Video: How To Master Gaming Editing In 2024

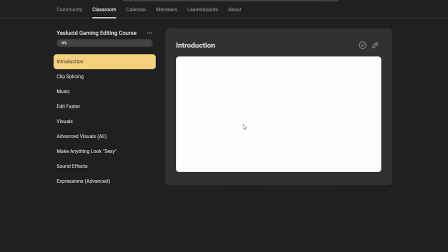4:06 Now, since I'm following the Yes Lucid course, I'm going to be replicating an effect he does in the course himself.
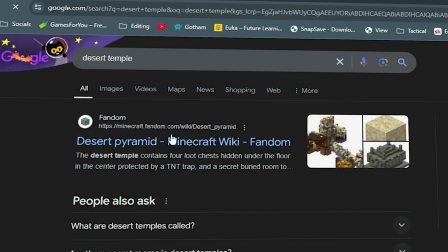4:11 Now, the first thing I did in replicating this effect was getting 2 images I was going to use to demonstrate what he was saying.
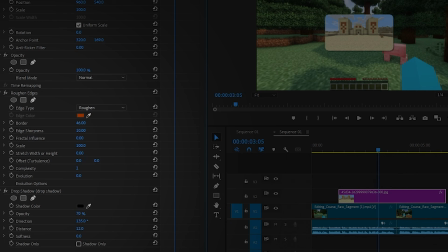4:17 After that, I added some basic effects to it like drop shadow,
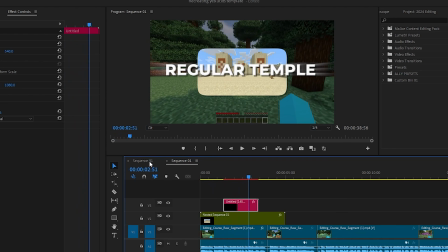4:20 and I rounded out the edges and imported my own text animation to it to make it look a bit more nicer and self-explanatory.
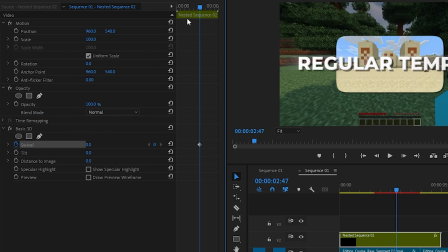4:27 Then I added the basic 3D effect to both of the layers and keyframed the first image to spin to 180 degrees on an exit curve.
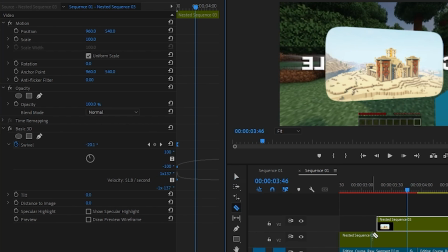4:34 Then I keyframed the second image to come from 90 degrees back down to 0 using an entry curve.
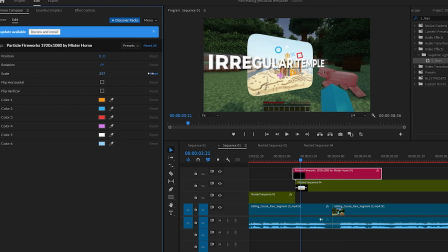4:40 And it should look something like this. Then I added a particle or a shake to make it look more impactful when it spins.
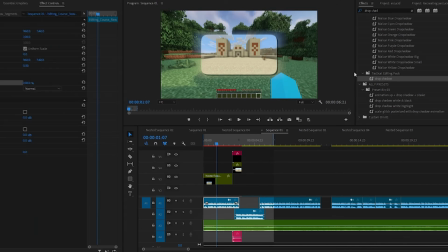4:46 I decided to start getting ready with the music, so I found a song that matched the scene and imported it into my project.
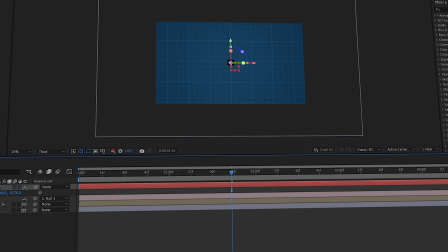4:52 After that, I went through to the next section of the video where I'm actually going to be entering After Effects to do a more advanced animation using the 3D camera.
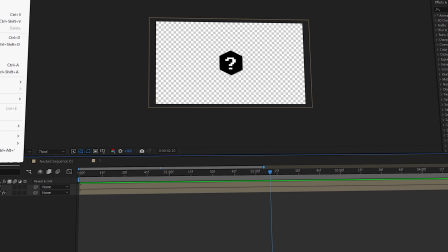4:59 This isn't necessary, but using the 3D camera in gaming videos for explanatory moments can help out a lot and make it seem really nice and entertaining.
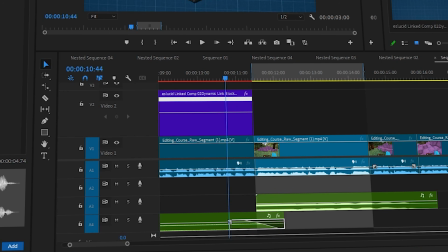5:08 Now that I'm done the 3D camera, I'm gonna get into some music design and sound effects to emphasize an awkward moment. You can see the whole finished product at the end of the video to understand why I'm doing this,
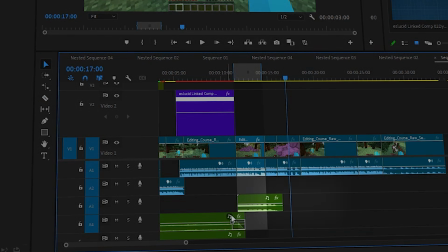5:17 but there's a really awkward moment where all the stuff he needs pops up all of a sudden. So what I did for that is I turned the music down to make it end off awkwardly
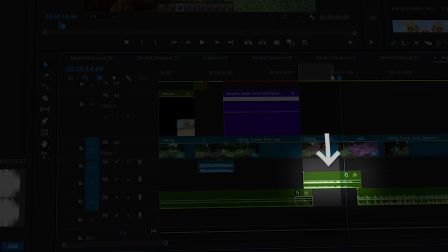5:25 and added a downshifter sound effect to emphasize the awkwardness.
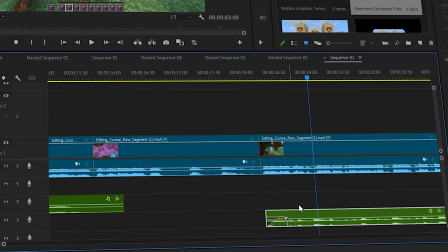5:29 At the end of that awkward clip, I added a really high beat song to slowly fade in to make it seem like a riser.
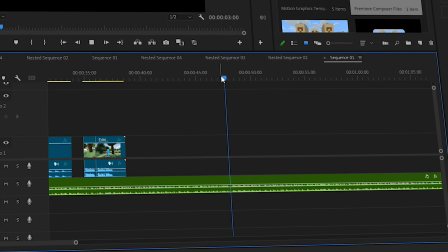5:35 I made sure the next cut to be impactful, so I actually made it cut on a beat and it blended really nicely.
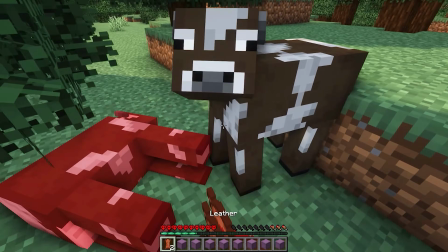5:40 Now for the last section of the video, I actually wanted to implement a really satisfying montage of him beating up a cow.
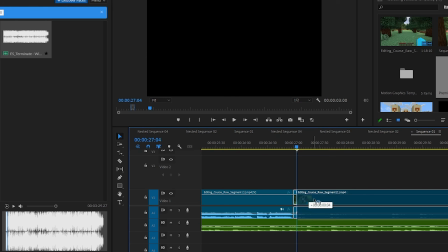5:45 So to create this effect, I cut up the clips of him beating up the cow, and on every single hit, I implemented it on a drop beat of the song.
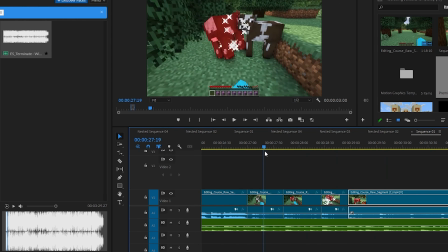5:52 I made sure the actual kill of the cow was on the most impactful beat, so it just emphasized it a lot more.
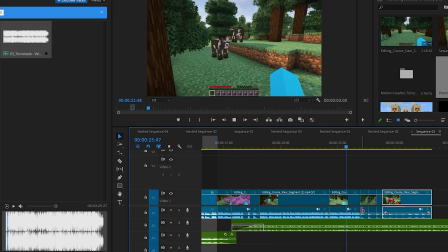5:57 And then I kind of just played around with the clips and reversed one or two of them to make it seem really nice and just more like a montage.
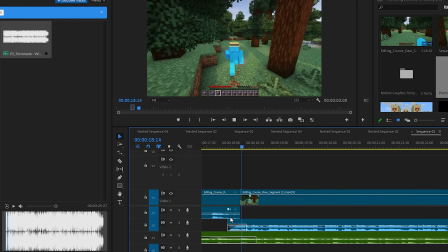6:02 Doing this rather than just having a generic cut and kill would be so much more entertaining and more creative.
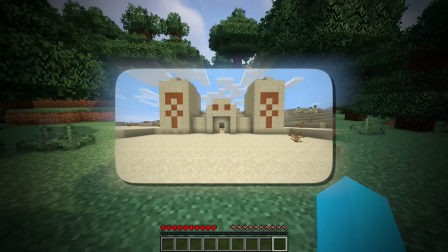6:07 And after all that, here is the final product.
Transforming Minecraft's regular desert temple into this, but it requires a lot of materials.
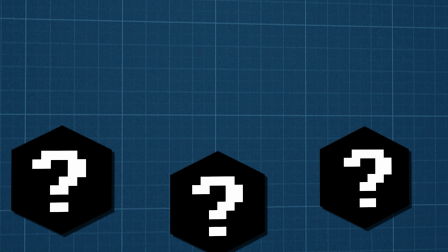6:15 The first being 94,000 deep slate, which is split into cobbled deep slate, polished deep slate, and deep slate bricks.
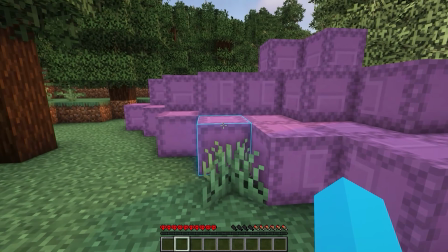6:21 Oh, and would you look at that? That's all of the materials. Not sure how that got there.
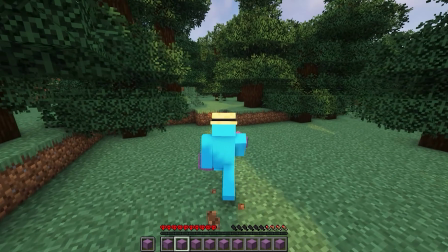6:28 Now there are just a few other materials like orange concrete, shroomlight, red sandstone, and orange terracotta.
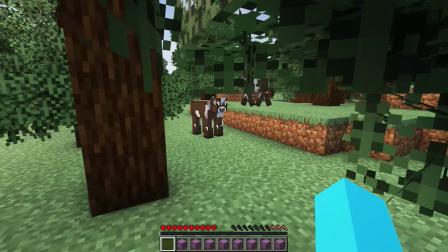6:32 I'm quite hungry, so let me first of all